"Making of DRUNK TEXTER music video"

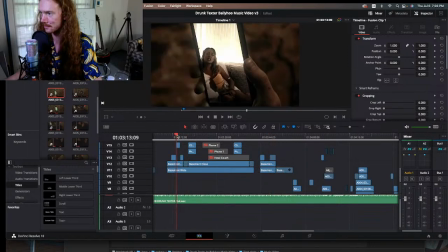You captured what's important, which is Trish chilling at home.
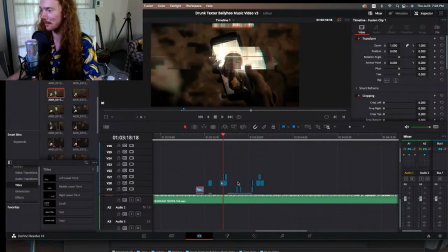You know, like you could have shot it like with her like on a stage with big lights, but like that's not the point, right? Like it's drunk texter. You're like hitting somebody up when you're all you know in the mood, whatever.
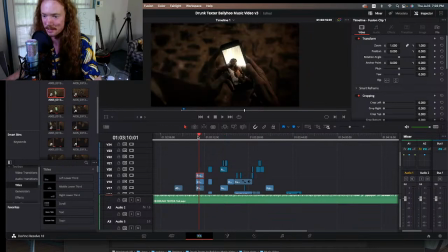So like her on the couch chilling was like a good creative choice. I'm not sure if that was yours or if that was hers, but that was a good idea setting wise. Good angles, right? I like that you kind of had some off to the side and some like in front.
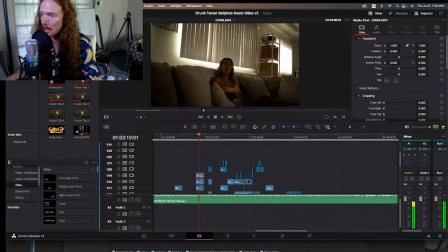That gave me like a lot of good variety to pick from. The lighting's pretty good. I think if I were to say anything about the lighting,
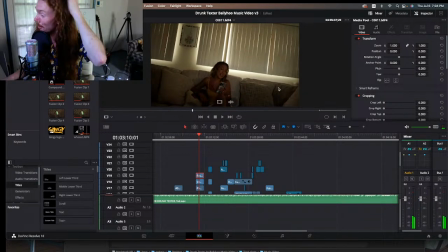I'd say maybe give it like some more direction or like character. Like I can see that there's something illuminating her from the front. Maybe it's like a softbox, or maybe it's like just a light in the background or something that's like hitting the front of her face.
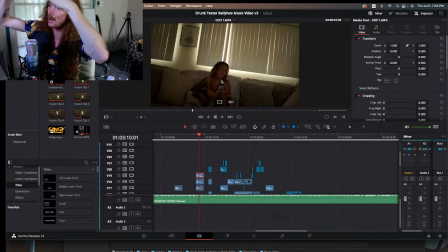But I'd like to see something maybe either more soft and like up high, or something that's more directional, like it's off to the side, giving like a nice characteristic or like shadow on her face, I guess is like the critique that I would give.
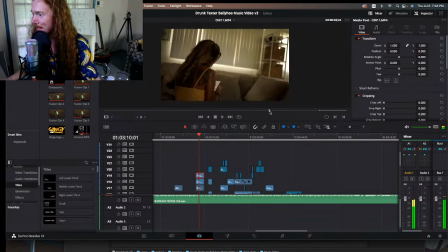Sometimes she goes out of focus a little bit, but like it's not a big deal. I mean, like stylistically, it looks pretty good. I also like this shot a lot too, right? Like I don't know if this was your idea or not, bro, but like this was cool.
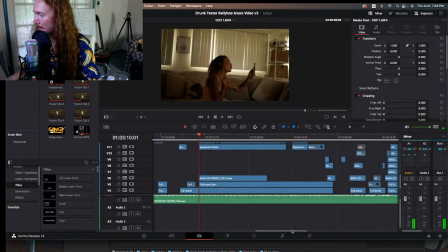And where this comes in at is actually at the end of the video. It didn't really make sense to show this on the phone because she's like on the phone,
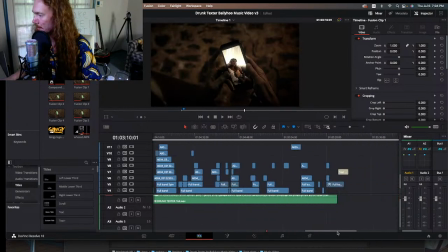so like it wouldn't make sense to put that in the phone. But near the end of the song, we have a shot of Trish.
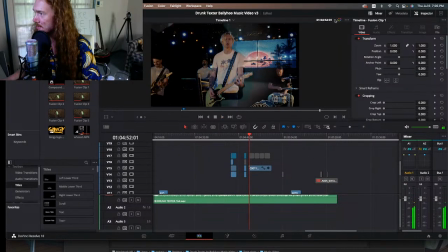I think it's here. I'm hoping DaVinci doesn't crash. I'm surprised it hasn't already with this live stream going on.
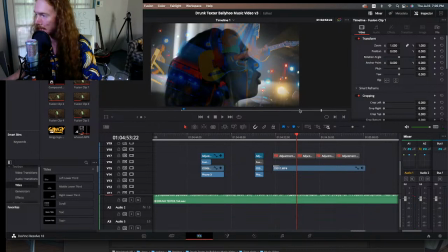Yeah, here it is. This cool overlay vibe, right? Yeah, so I didn't know what to do with it, and like there's a duet at the end of the song where Trish sings, and then Howie sings, and then Trish sings, and it kind of is back and forth. And it's cool.
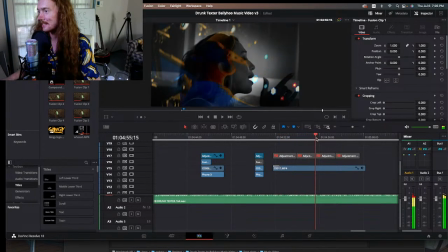It's sort of like, I don't know.
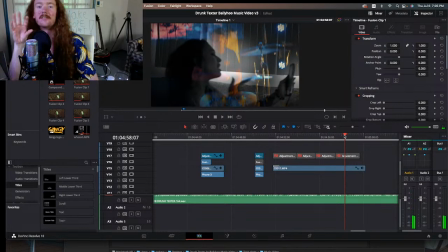Like a lot of music videos do this kind of thing where there's like a faded like face on the side and they like sing and then like the other person sings. It's sort of like an ode to that. I sort of thought about that when I made it. And then what I did is I did some extra spicy stuff to it
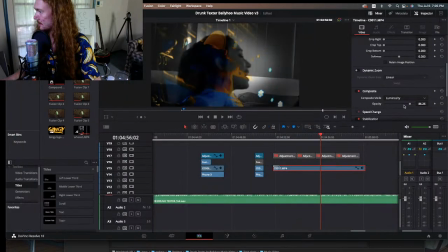where, let's see, let me take this composite off, right?
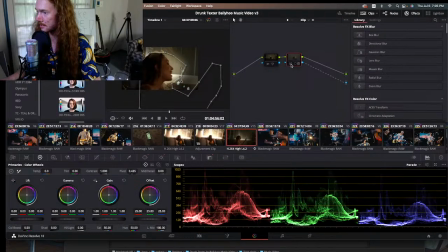So I took your original shot and I did a light.
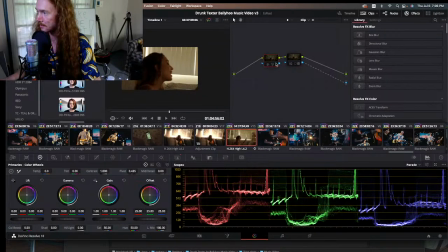What did I do here? I don't even know what this is. Oh, I just didn't even use that. Yeah, so I just masked around it, right?
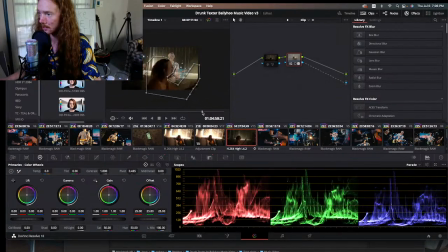So I masked around her and then I tracked it. So I tracked a mask that's like her and her phone, just to kind of illuminate her. And then I like removed what's around it. So you see how like it darkens it and then it also gets negative around there.
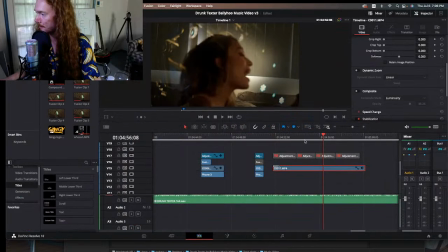So you can see the background. So after that, I just slapped it on top of the video. And then I use composite with luminosity. And so this kind of subtracts the color from one to the other. It makes her black and white and sort of affects the color where she meets the background.
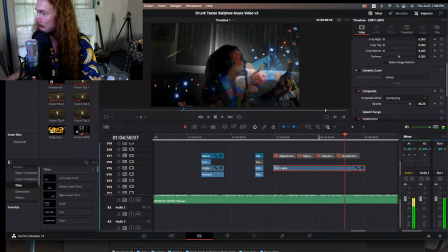And it's just kind of a cool artistic look. Yeah, and so actually originally that was like earlier in the song.
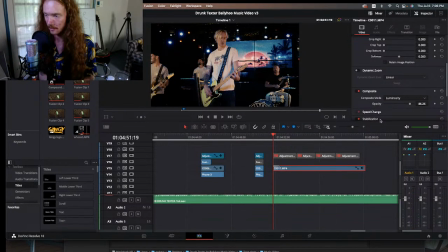And then one of the notes that I got back from the Ballyhoo guys when I sent an edit over was, I think it was Howie was like, hey, that'd be better for like the last part of the song, I think. And I was like, oh, that's a good idea. And he was like, yeah, because it's back and forth. I was like, yeah, that's true. That's true, man. So I did that, and I was like, you're right. It looks a lot better at the end of the
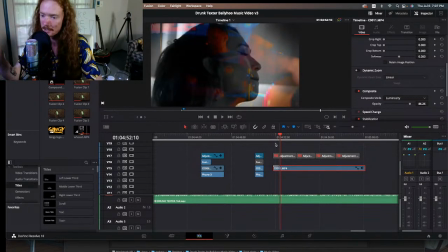song. And that's what I'm talking about with the collaboration stuff. That's why I like doing music videos, is because I like working with the bands, and like they bring in really good ideas a lot of times that I'm like, oh, I didn't think about that. And then I get to bring in ideas as well, and it's just this collaborative sort of back and forth that I enjoy a lot. That's one of my favorite parts of the process. So, hey, dude, shout out to you, man, for getting these shots.
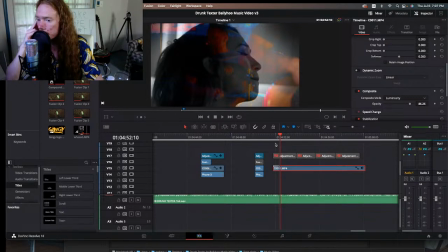These look really good. I don't really have a whole lot of advice to give.
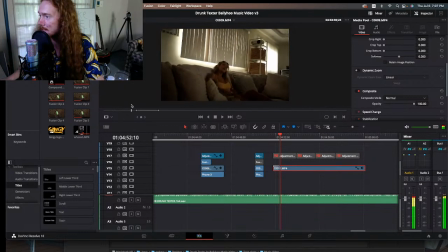Like, lighting, maybe, like some different lighting, but like, I like what you did with it.
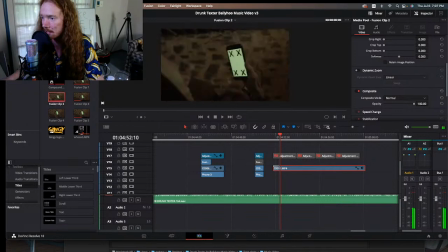If I were to say anything, that's what I'd say, but you crushed it.